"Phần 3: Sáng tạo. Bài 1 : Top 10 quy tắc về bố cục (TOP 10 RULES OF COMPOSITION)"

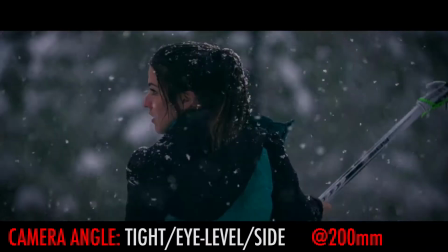Welcome to the creative section of this online course, where we will be talking about what it takes to become a great cinematographer and make your images look cinematic.
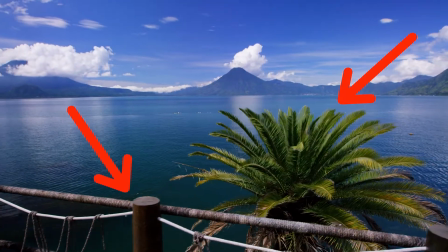Now, as the basic component to great cinematography is learning great composition.
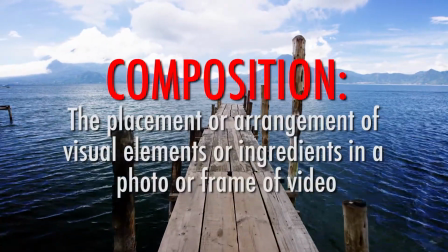Composition is the placement or arrangement of visual elements or ingredients in a photo or frame of video.
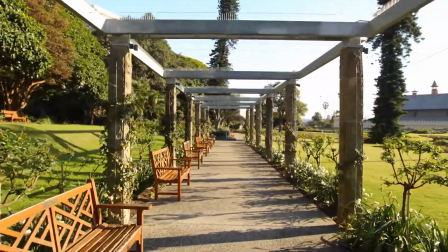In other words, just as food has ingredients that makes it taste good, an image has ingredients that makes it look aesthetically pleasing or beautiful.
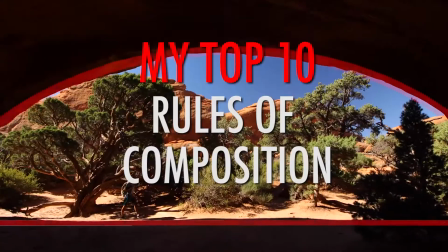And so I want to discuss with you my top 10 rules of composition. Now understand, these are more of guidelines than rules.
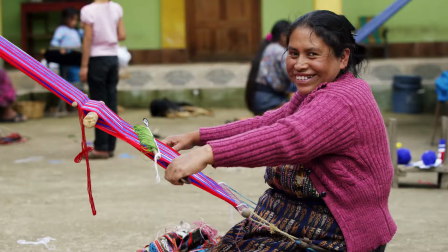Rules are made to be broken, and I'm the first that will tell you I love to break the rules, but you can't break them if you don't know them, so pay attention.
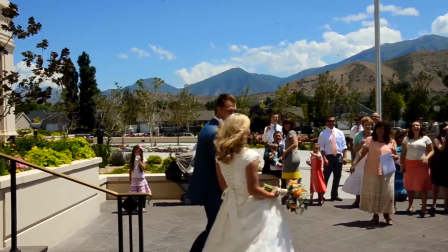Rule number 1 is fill the frame. This is one of the biggest problems I see plaguing beginning filmmakers is they don't fill the frame with the subject.
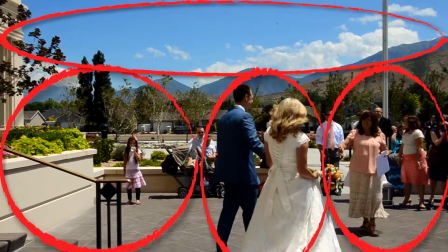They have too much dead space.
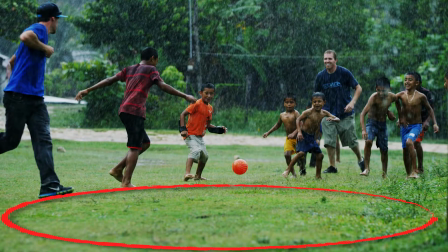For example, in this shot I took in Guatemala, I have too much dead space here in the grass and up in the trees, and my subject isn't filling up very much of my frame.
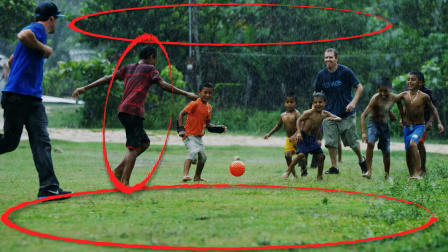Now, if you aren't filling up your frame, you got two choices. 1, zoom in, or 2, get closer. And the latter is almost always going to be better. But in this case, I could not get closer because it was raining, so I had to stay under shelter and I could only zoom in.
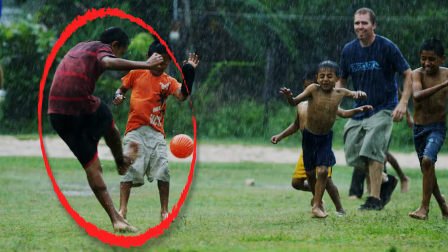And when I zoomed in, look at the difference it makes. My subject is now filling up a lot more of the frame and making you feel more a part of the action.
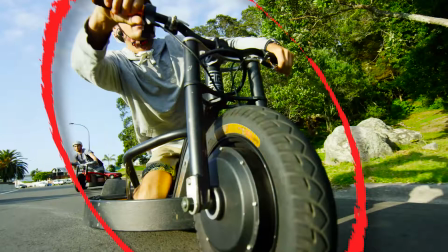This is one of the elements that sets apart the work I did at Devon Supertramp from so many other filmmakers,
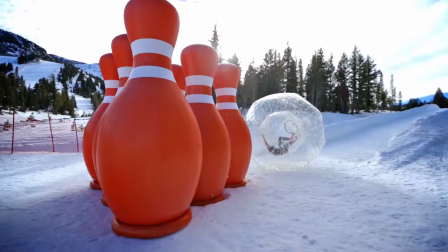is that we were willing to get as close as we could to the action and fill the frame with our subject.
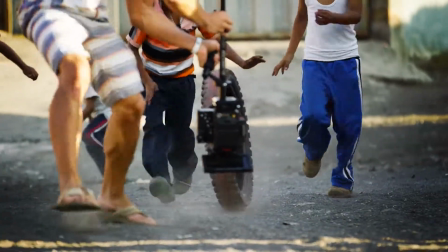Look at this clip. The tire is almost hitting my camera because I'm so close to it. But look how much of the frame it's filling up.
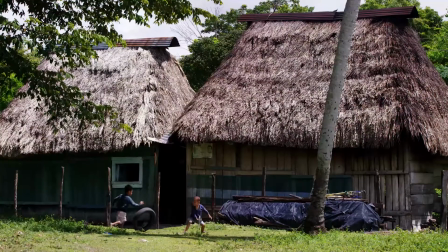It makes you feel like you're there, part of the action. Here's another example from Guatemala where my subject is actually super small again,
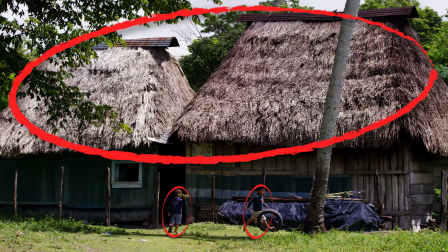but it's because I want to show off these cool looking houses with the tin roof on top. And so in this one I'm okay with my subject being smaller because I'm wanting you to focus just as much on the background.
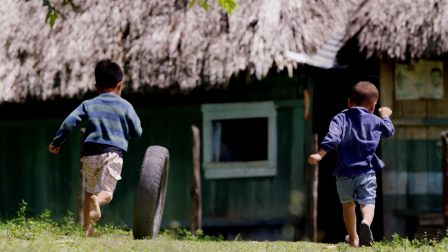However, I followed up with a shot of just the two boys pushing their tire, filling up the frame, and that then allowed me to cut between them in my edit.
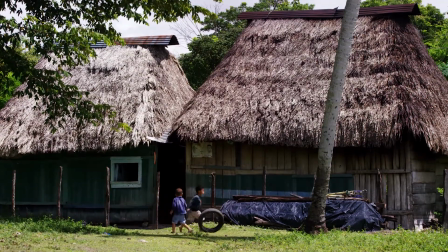But don't leave a lot of background unless you're doing it intentionally and want the viewer to see what's in the background.
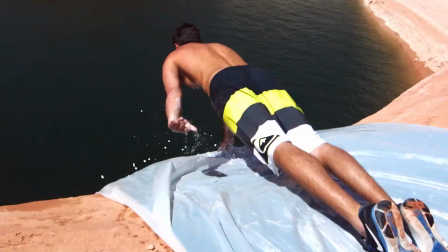Here's another example of me getting as close as I can to the action, almost falling off the cliff,
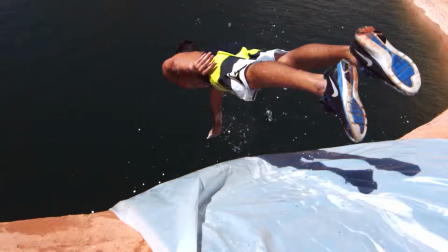but filling my frame with my subject, and then cutting to a wide shot where my subject can barely be seen,
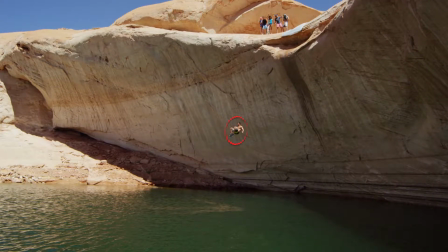but I did that on purpose because I wanted to show the magnitude of the cliff.
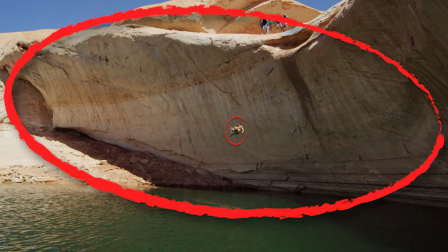So don't be afraid to not fill the frame, but understand why you're not filling it, and it's because you're intentionally wanting to show the background.
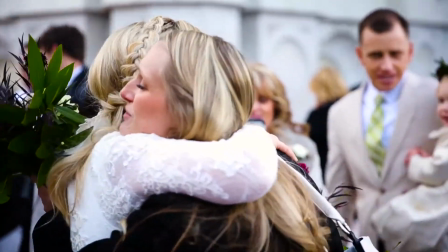I'm now going to show you a good and a bad example of filling the frame with your subjects. I shot this wedding video.
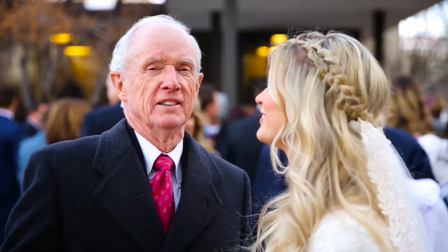I try and get as close to my subjects and fill them with my entire frame so that you can feel their emotion and feel like you're a part of the action.
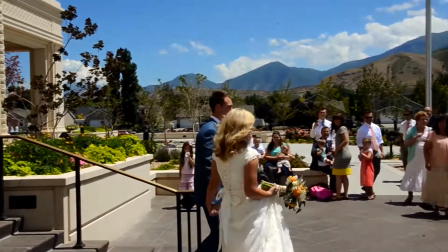Compare that to this wedding video I pulled off the internet.
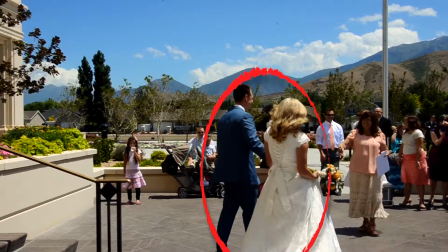Notice how much frame is filled with our couple, which should be our subject, and how much of our frame is filled with dead background that really doesn't add anything to the scene.
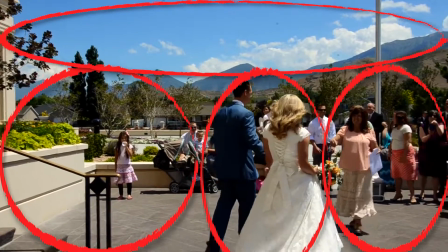I think we could go without seeing most of this and be okay.
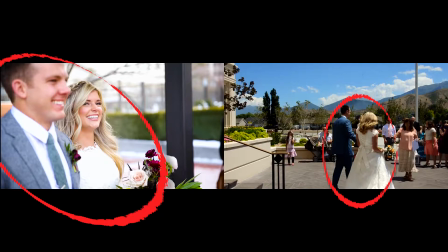So compare those two side by side, and you'll see the difference it makes to fill up your frame by getting closer to your subject. But it's not only about filling the frame, it's about not filling the frame as well.
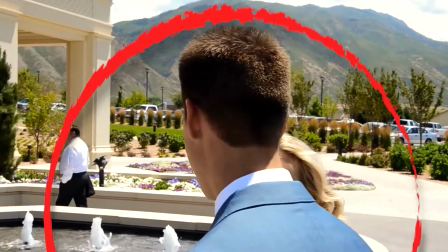For example, in this shot, the subject is filling the frame just fine, but what else is filling the frame?
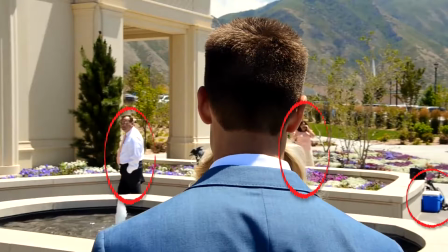This guy, that lady, this cooler, and none of it really matters or pertains to what we want the viewer to be focused on, which is the couple.
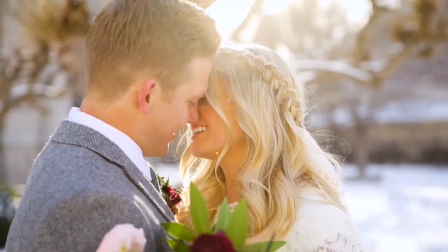So ask yourself, is the background important? If not, then eliminate it. Rule number 2 is the rule of thirds.
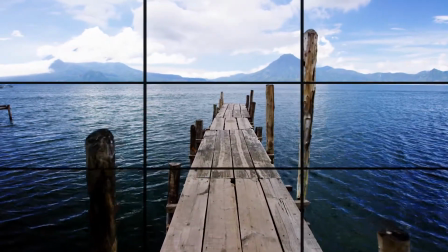It basically means to chop your frame into thirds and put points of interest and importance on one of these lines.
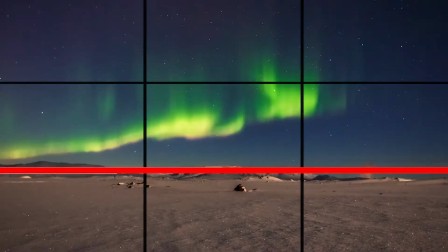When working with landscapes, you want to try and put your horizon on one of these two lines, either on the bottom third or the top third, depending on what's more important.
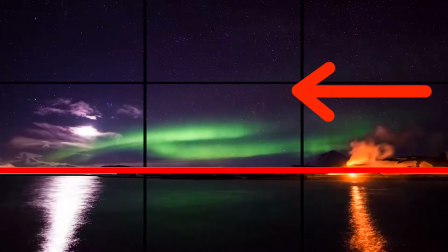Do you want your viewer to be more focused on the sky, or do you want them to be more focused on the land?
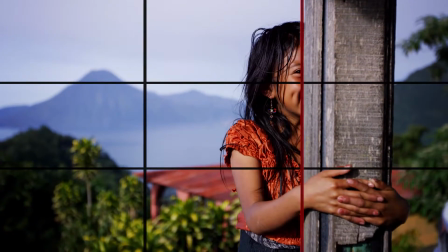When working with people, you want to try and keep them on one of the vertical lines and try and keep their eye line on the top third.
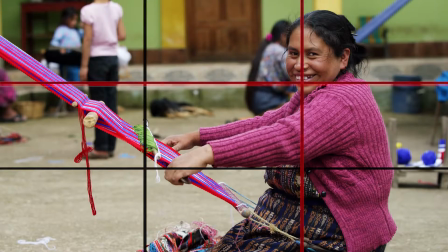And be sure to give them some lead room or looking room, which means whichever way they're looking, you want to put more space in your image in front of them than you do behind them.
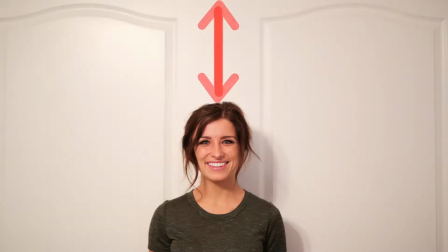Also be aware of headroom. It's the distance between the head and the top of the image.
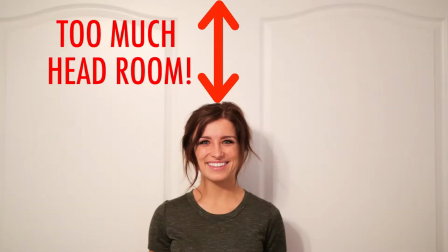Don't cut off people's faces or don't give them way too much space above their head. You want to try and keep their head around that top third of your image.
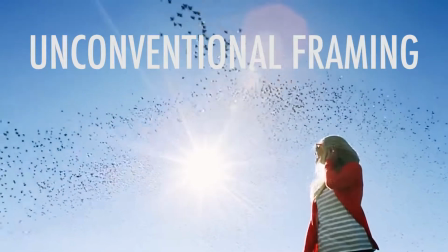An exception to this rule would be unconventional framing, where you're purposely giving too much headroom,
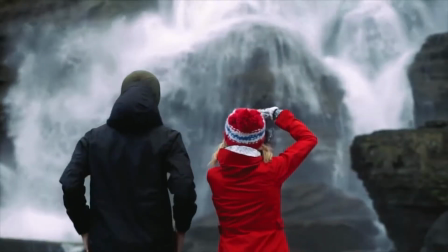but make sure you have a creative reason why you're doing it so it doesn't come across as just bad framing.
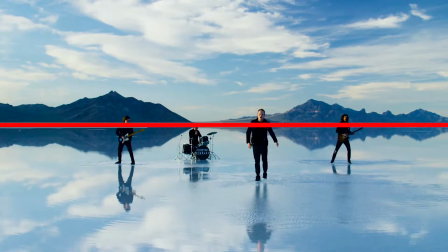Another exception to the rule is when you want your image to have equal visual weight, which brings us to our third rule, which is symmetry.
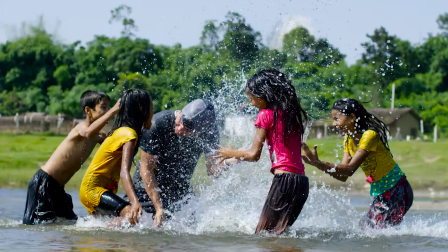Now, in this clip, I had 4 layers of background. I had water, land, trees, and sky. And so instead of trying to split it up into thirds, I just split this right down the middle, creating 4 sections and giving my image symmetry.
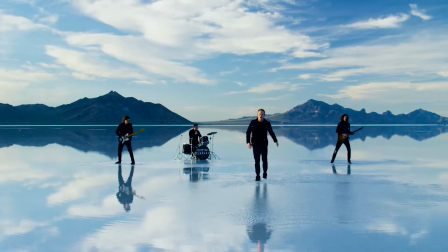A great time to use symmetry is when you have a reflection of water that makes your top and bottom look the same.
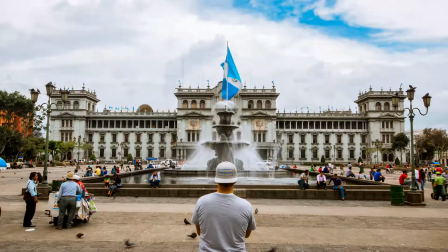And here's an example of a symmetrical building. And so I placed my subject in the very middle to create symmetry in the image.
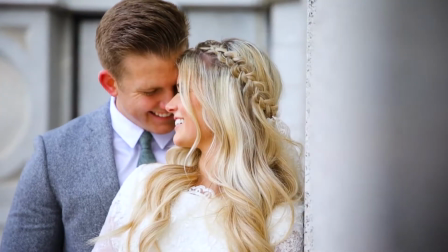Rule number 4 is creating depth. When I say depth, I mean having contrast between your foreground and your background.
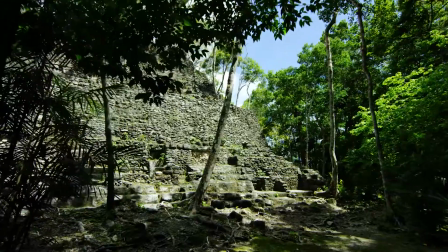I personally love creating depth by finding something in my foreground to glide up against that then reveals something else that's more important in the background.
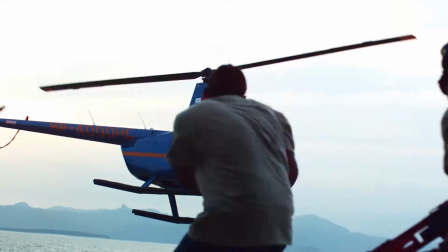When it comes to cinematography, foreground helps create movement in your image.
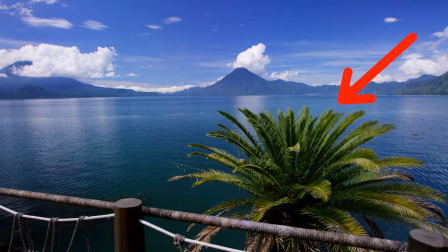For instance, I could have just taken a shot of this lake, but instead I found a tree and a fence that I could glide against that created movement and layers and depth.
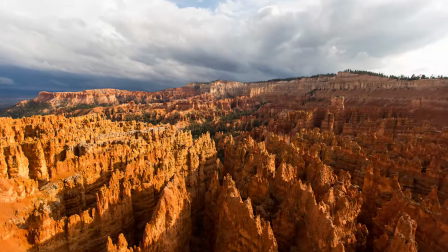At Bryce Canyon National Park, I could have taken a shot of just the amazing landscape, but I found a protruding ledge,
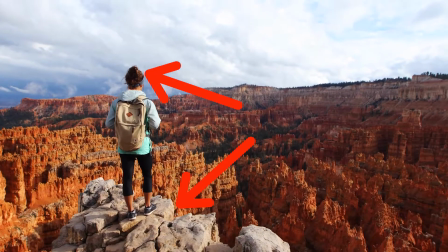had my wife go out on it, and used her as foreground to the amazing background,
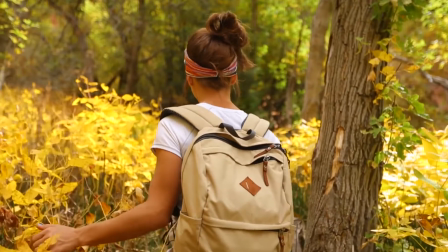giving me movement and giving me depth. A really good tool to creating depth is lowering your aperture, which creates a shallow depth of field,
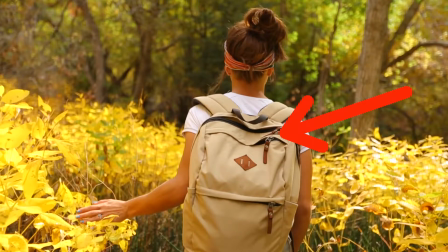which then can put your foreground in focus and your background out of focus, or vice versa,
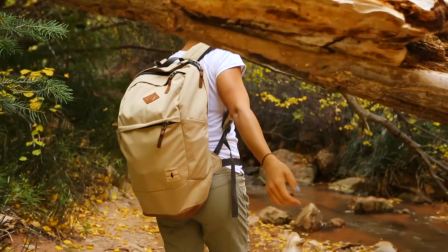creating a 3D effect and making your visual come to life and feel like you're experiencing it yourself as you're watching.
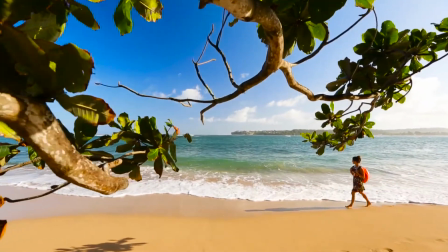So use those two tools, foreground and a low aperture, to create depth.
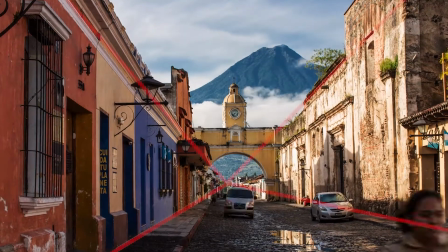Rule number 5 is leading lines, which means use natural lines to lead your eye into the center of the picture or into your subject.
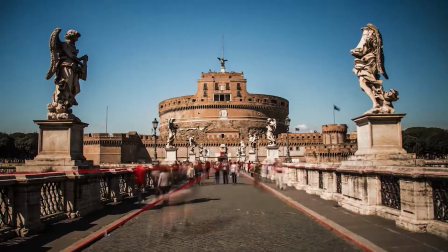Lines are a very powerful visual aid to help draw your eye into your subject, and they will also contribute to creating depth as well. Rule number 6, similar to leading lines, is diagonal lines,
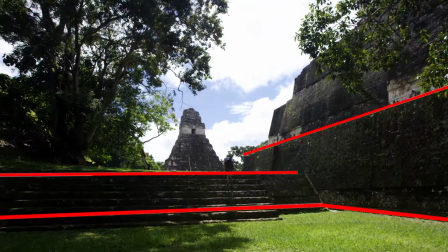which also create movement and take your eyes from one line to another, and once again they do a great job of creating more depth in your image.
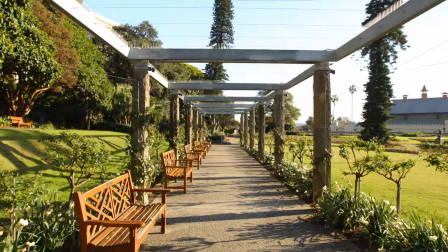Rule number 7 is patterns and repetition. Patterns and repetition are aesthetically pleasing to the eye.
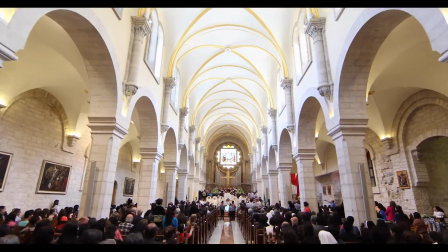You will often find it in man-made buildings and structures. As a cinematographer, always be on the lookout for patterns and repetition to help make your image more interesting.
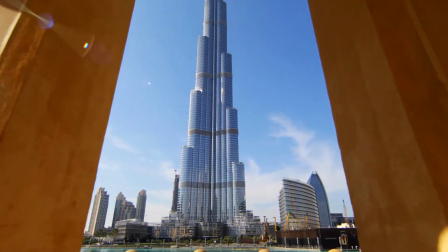Rule number 7 is framing. Use the lines that you see around you in buildings and in structures to help frame up your image.
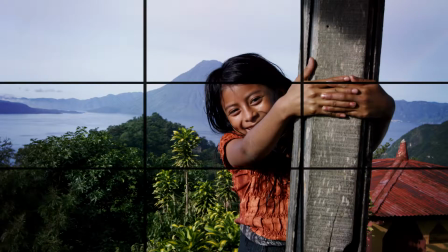Here's a good and a bad example of me framing up this image correctly. You'll see that this pillar isn't lined up vertically and my horizon isn't lined up horizontally.
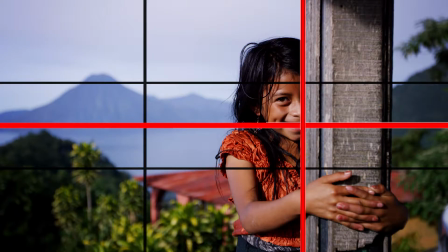And so I corrected it on my second take by lining up all those lines and framing my image better.
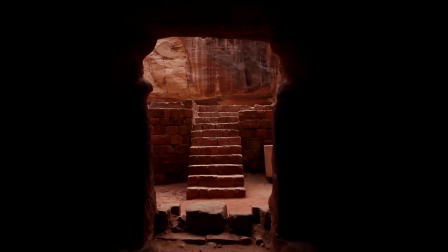You can also find natural framing around you in windows and doors and buildings and arches to help create new shapes and patterns in your framing.
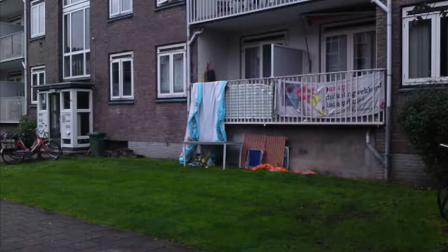Rule number 9 is dominance. Take a look at this image and tell me what the dominant subject is. Is it the tarp hanging over the balcony? Is it the bike? Is it the grass? This image makes me confused because I don't know what I'm supposed to be looking at.
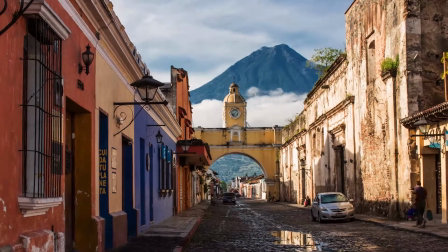There's no dominant subject. In this image, I'd say the dominant subject is the looming volcano behind the buildings,
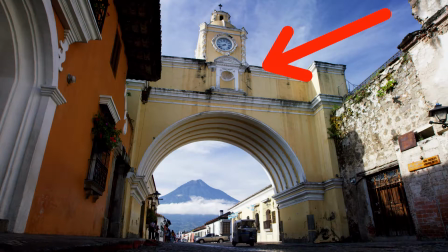but very easily you could make the dominating subject this archway by shooting at a different angle and a different focal length. You now put the volcano very small and in the background, and your dominating subject now becomes the building.
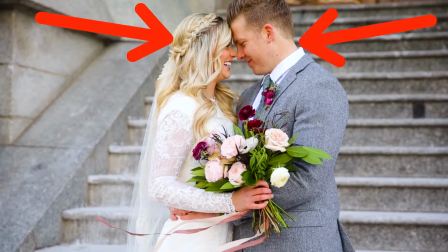So make sure you know what part of your image you want to be the dominant subject and shoot it in a way that is going to make it pop out as the dominating subject.
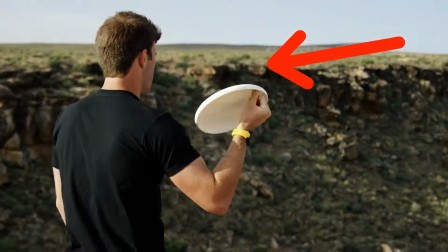A good way to help your viewer know what the dominating subject is by bringing your aperture down,
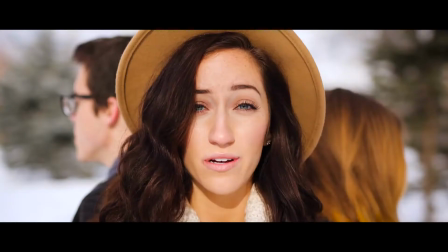creating a shallow depth of field, and separating your subject from your background.
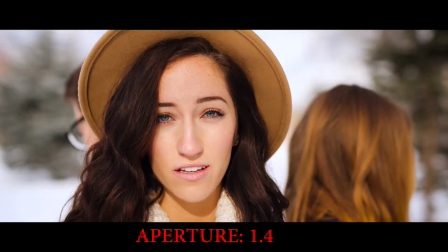This is why I personally love shooting at low apertures, is because it helps your viewer focus on what it's supposed to be looking at.
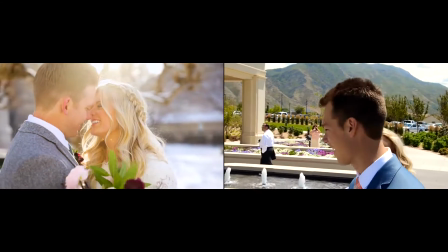Let's go back to our good and bad example of the two wedding shots.